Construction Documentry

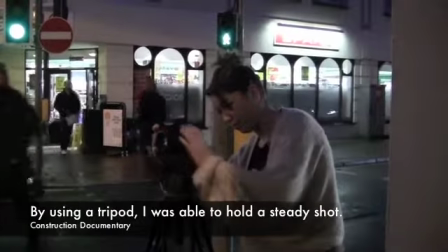[0:04]
Here are some footage of me filming as I am on location for my media product. For shooting I use a Canon 70 camera and a tripod cord instead of shot.
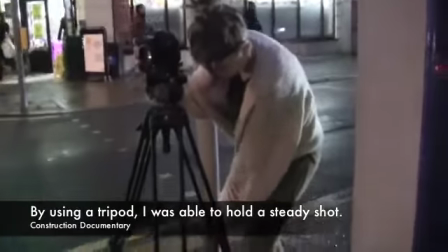[0:12]
The general filming of my two set locations were very successful.
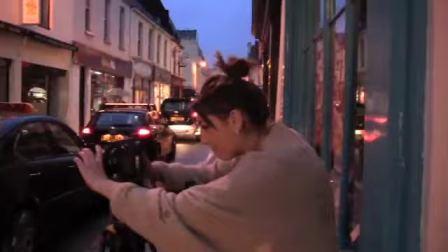[0:15]
Before going to set I was well briefed in the equipment, use and capability and was given a how to sheet as well as contact numbers in case I needed help whilst filming.
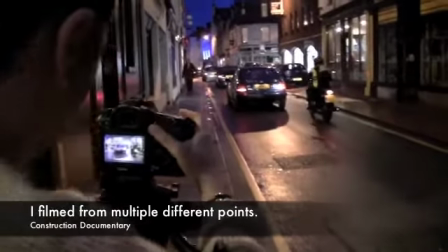[0:23]
This made the filming a more enjoyable and easier process.
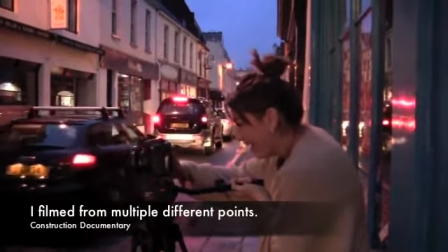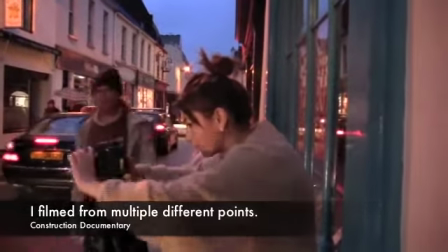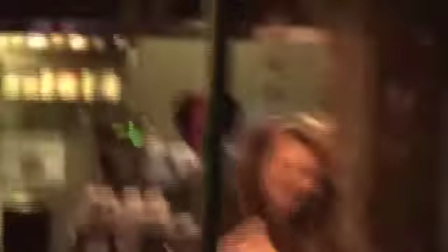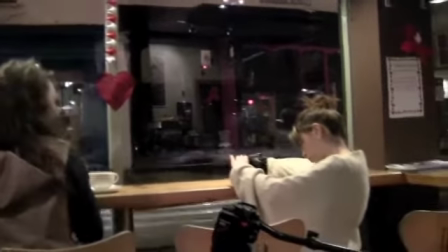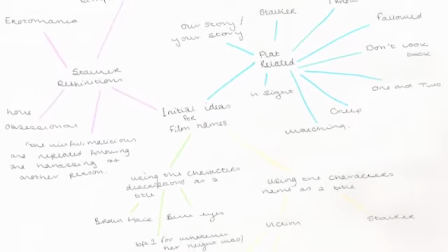[1:01]
I researched other film titles in the same filetron to see the basics of titles in the media market.
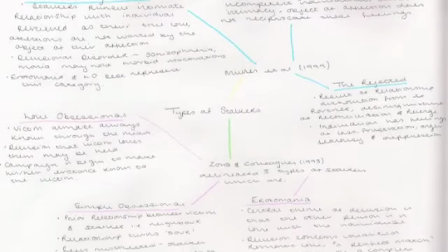[1:07]
I decided to base my title on my narrative. For this I researched lots of different classifications of stalkers and definitions for them.
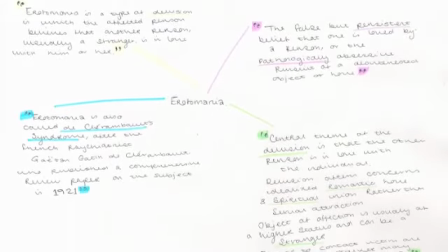[1:14]
I decided to class my stalker as Erotomania. This seemed appropriate, it also felt ironic as within the Greek mythology Eros is representative of the Greek god of love.
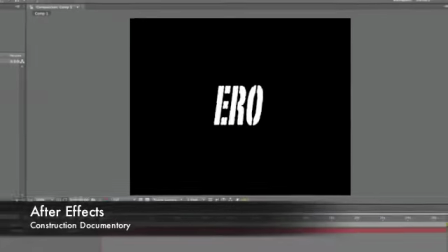[1:22]
For these reasons I decided to call my film Eros. I started using After Effects to produce possible texts for my titles and presentations through my credits.
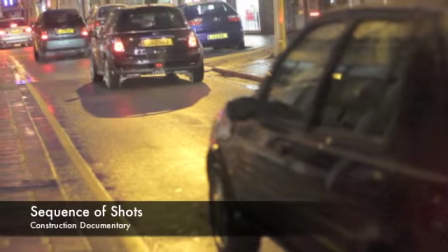[1:34]
This is the basic format of my film. The shots on this car create a busy and animate environment.
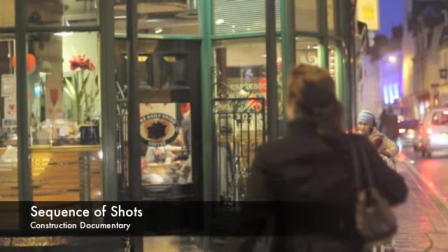[1:40]
I then cut to a nostalgic shot to show the audience the location of the film would be primarily setting. Next I cut to a shot of my actress.
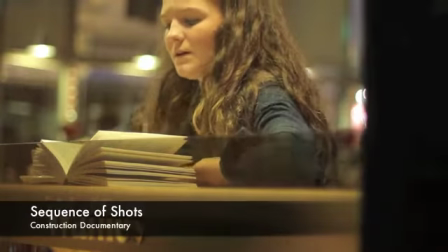[1:46]
The following shots all focused on her. This was done to obviously associate her as the victim and a source of reflection from the stalker.
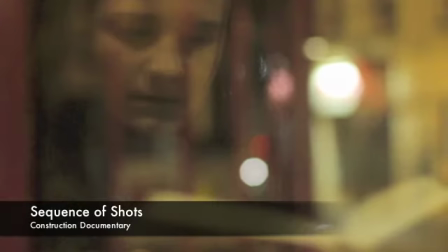[1:57]
I decided to experiment with my types of shots.
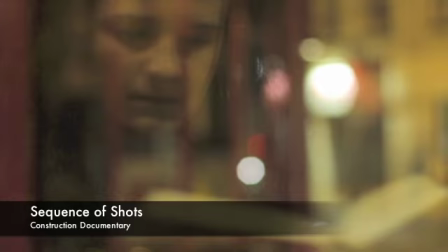[1:59]
This can be the other shot from where my victim's face is showing from the reflection I believe this provides my opening with variety in case the audience engaged.
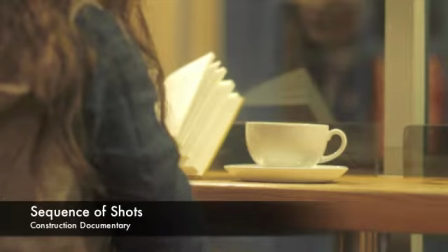[2:07]
I also tried to include a variety of shots, so I cut to a close with inanimate objects, such as the book.
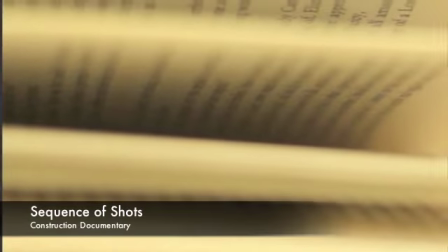[2:12]
This also provided my character with more depth and credibility, as it gave her hobbies and associations.
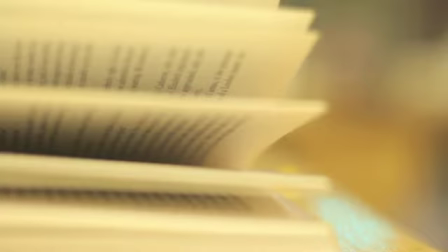[2:17]
I held a long shot on the victim's face and then cut it into the same shot, along with other previously seen on the lap of the space.
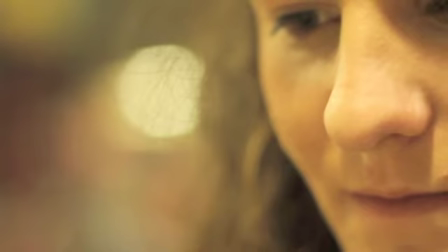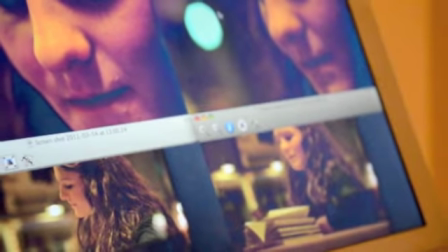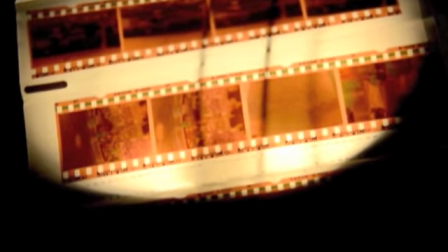[2:34]
This then captured a shot of a negative film, this group of committed connotations and high tensions as Stork himself is still at the show.
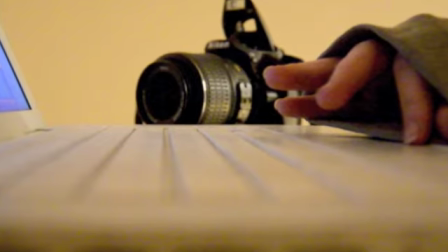[2:41]
I then captured a shot of a laptop with Stork coming in. I decided to keep the face hidden to add to the mystery and produce tension.
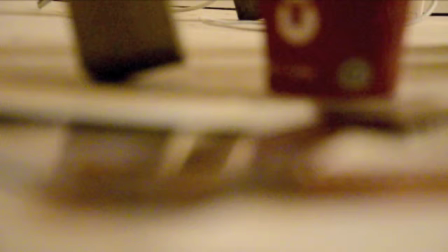[2:48]
I also then captured the shot with film and footage for many shots I was watching in to show my skills with the camera.
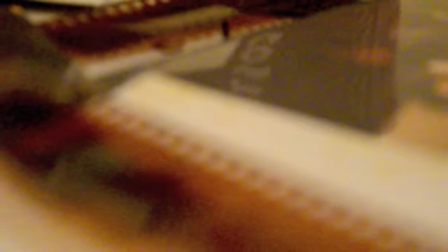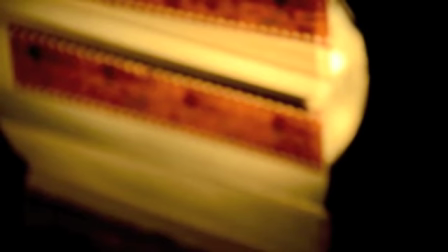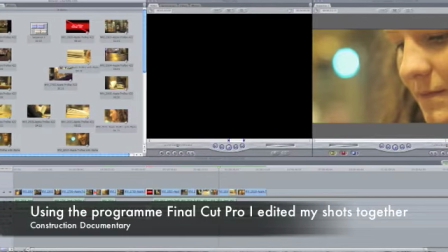[3:05]
To edit my film, I used Primal Cut Pro. I was able to cut shots to length I wanted and edit the structure of them.
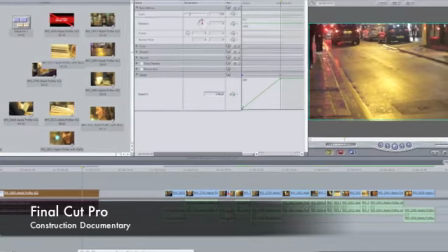[3:11]
I also edited the motion of the shots with the screen.
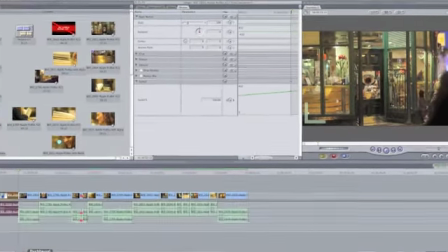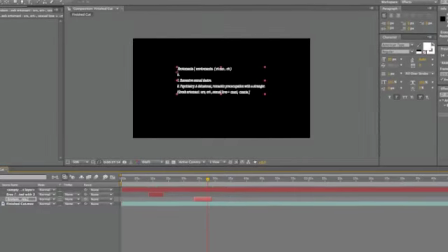[3:21]
I also used the program After Text to use the titles. I decided to experiment with my type of text, in which I produced marks, overtext and to track text as well.
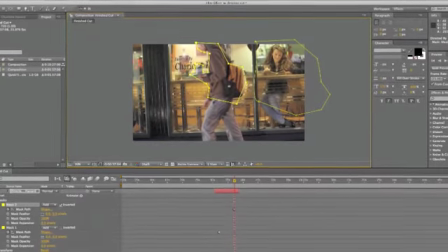[3:30]
I heavily discussed my film more modern and engaging style.
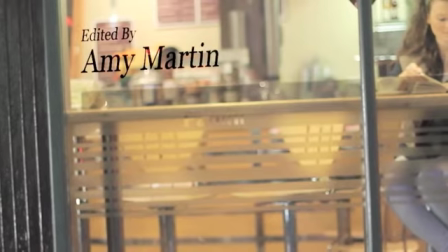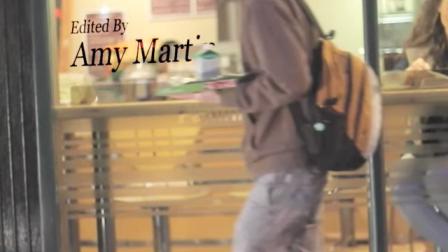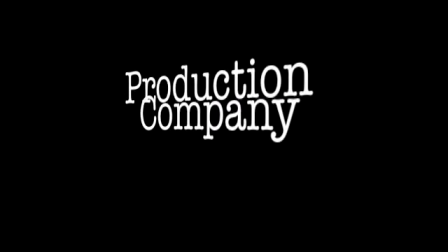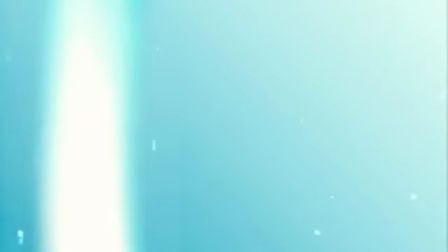[3:50]
Momentum Film Pictures is also known as Alliance Film UK. It has a history of sound distribution from it and entertainment.
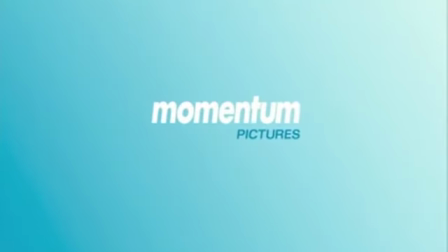[3:56]
For this reason, I believe it will be the most successful discussion I should choose as my media product distributor.
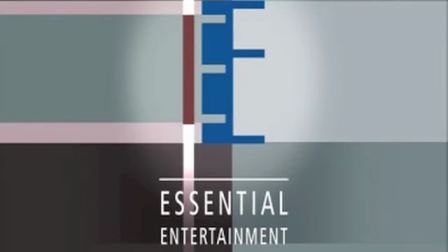[4:03]
Also Momentum Pictures is one of the leading independent motion pictures distributors in the UK. I believe it will give my film product the best chance of success.